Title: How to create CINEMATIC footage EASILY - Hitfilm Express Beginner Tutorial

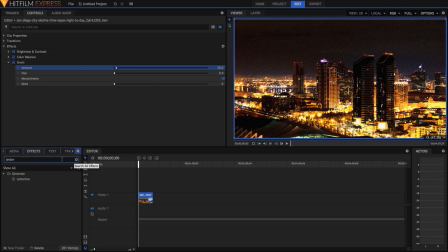(8:19)
I'm just going to search up letterbox effect and just drag it on to our video at the end here. The reason that the letterbox effect makes our video look more cinematic is that if you notice a lot of feature films
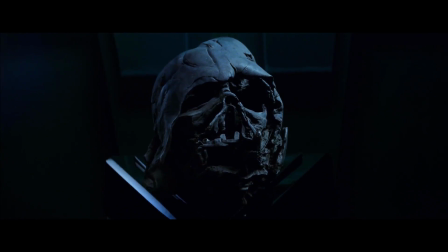(8:32)
you know a lot of feature films are shown a lot of different aspect ratios but a lot of feature films are shot in a really wide aspect ratio.
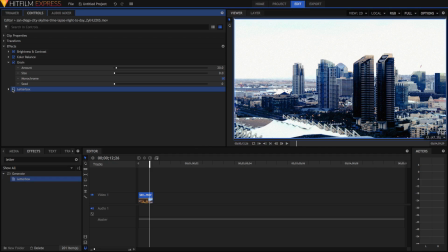(8:39)
Most videos are shot in this 16 by 9 aspect ratio but films are often shot in this wider aspect ratio.
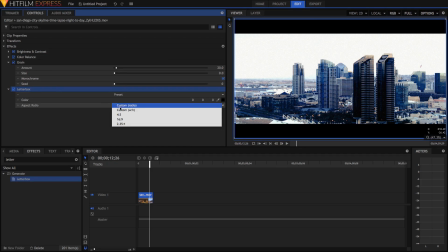(8:47)
If you open up the letterbox effect you can even choose 4 by 3 which is kind of this vintage
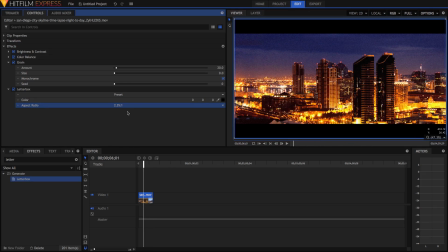(8:52)
but if you want a super cinematic look you can keep it with the 2.35 to 1.
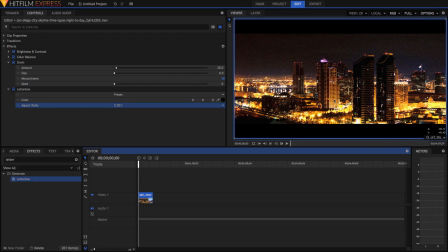(8:58)
Also you'll notice though that some of the parts of the bottom of the frame are really cut off and got quite a bit of sky here so if you want to you can kind of fix that by readjusting the crop of the footage but if you want to do that then you're going to have to apply the letterbox a little bit differently i'm just going to select the letterbox effect and just delete it like so
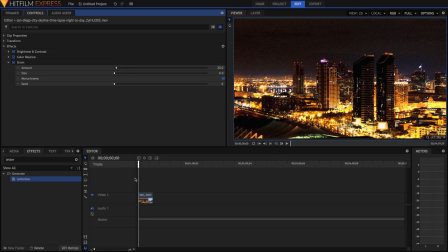(9:18)
and if we want to readjust the position or apply the letterbox effect really easily over multiple clips in our timeline then what you can do is just go to the media panel just go new plane and you can name the plane if you want I don't really care make sure it's white though and just hit OK and drag it onto a
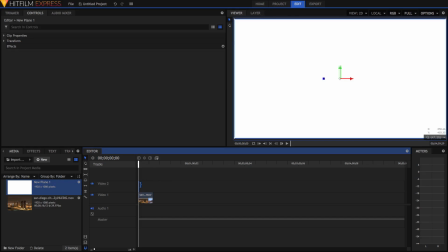(9:36)
video layer above our original one my image is really short I'm just going to extend it out and if you have multiple clips on this video one track you can extend it out above all of these clips
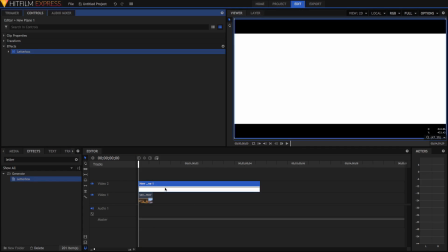(9:48)
then you can just search for the load box effect and apply it and now in the clip properties for the plane.
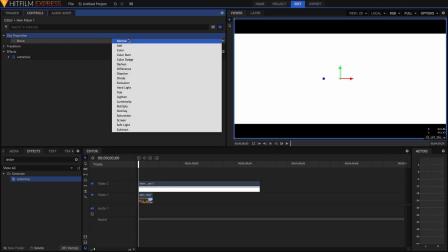(9:57)
Make sure you've got the plane selected. In the clip properties, you can select darken or multiply.
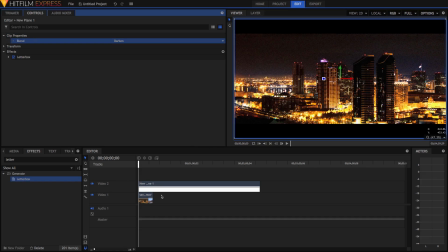(10:04)
Now, if you've got multiple clips, it will go over all of them. If you want to readjust the position of the original clip, just click on the original clip and move it.
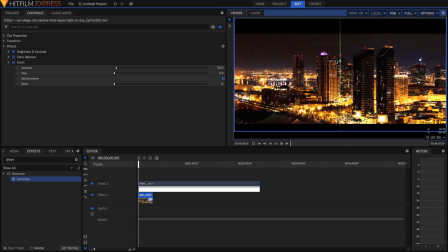(10:14)
You'll notice it moves within those letterboxes. So that's pretty much the end of the video, guys.
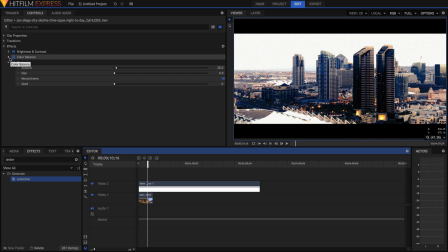(10:20)
I hope you enjoyed. All of the techniques that I've taught in this video can, of course, be adjusted. Instead of adding blue to the shadows, you could add red to the shadows.
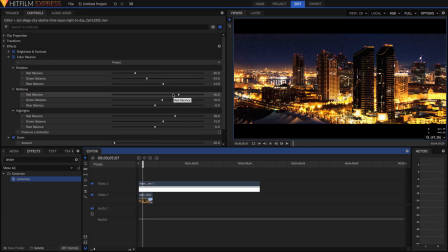(10:29)
It depends on your clip, but generally, blue looks nice because it's kind of a cool color in the shadows, and red looks nice and warm in the highlights.
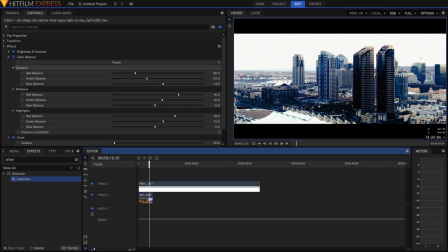(10:37)
So, that kind of preset works really well. But, of course, you can go for a flatter look.
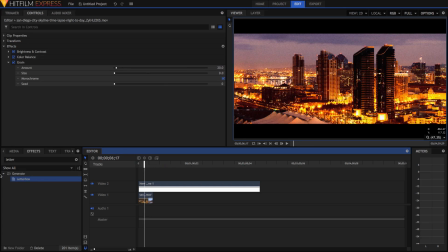(10:42)
You can go with or without grain. And, of course, there are a ton of effects down here that you can mess around with as well.
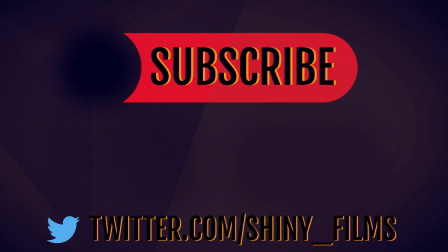(10:49)
I hope you enjoyed today's video. If you did, then be sure to subscribe to my channel, of course, and you can check out these videos over here. As well, if you feel like leaving a comment, leave a comment, and of course, like this video. It really helps me out. And of course, I'll see you in the next video. Stay shiny.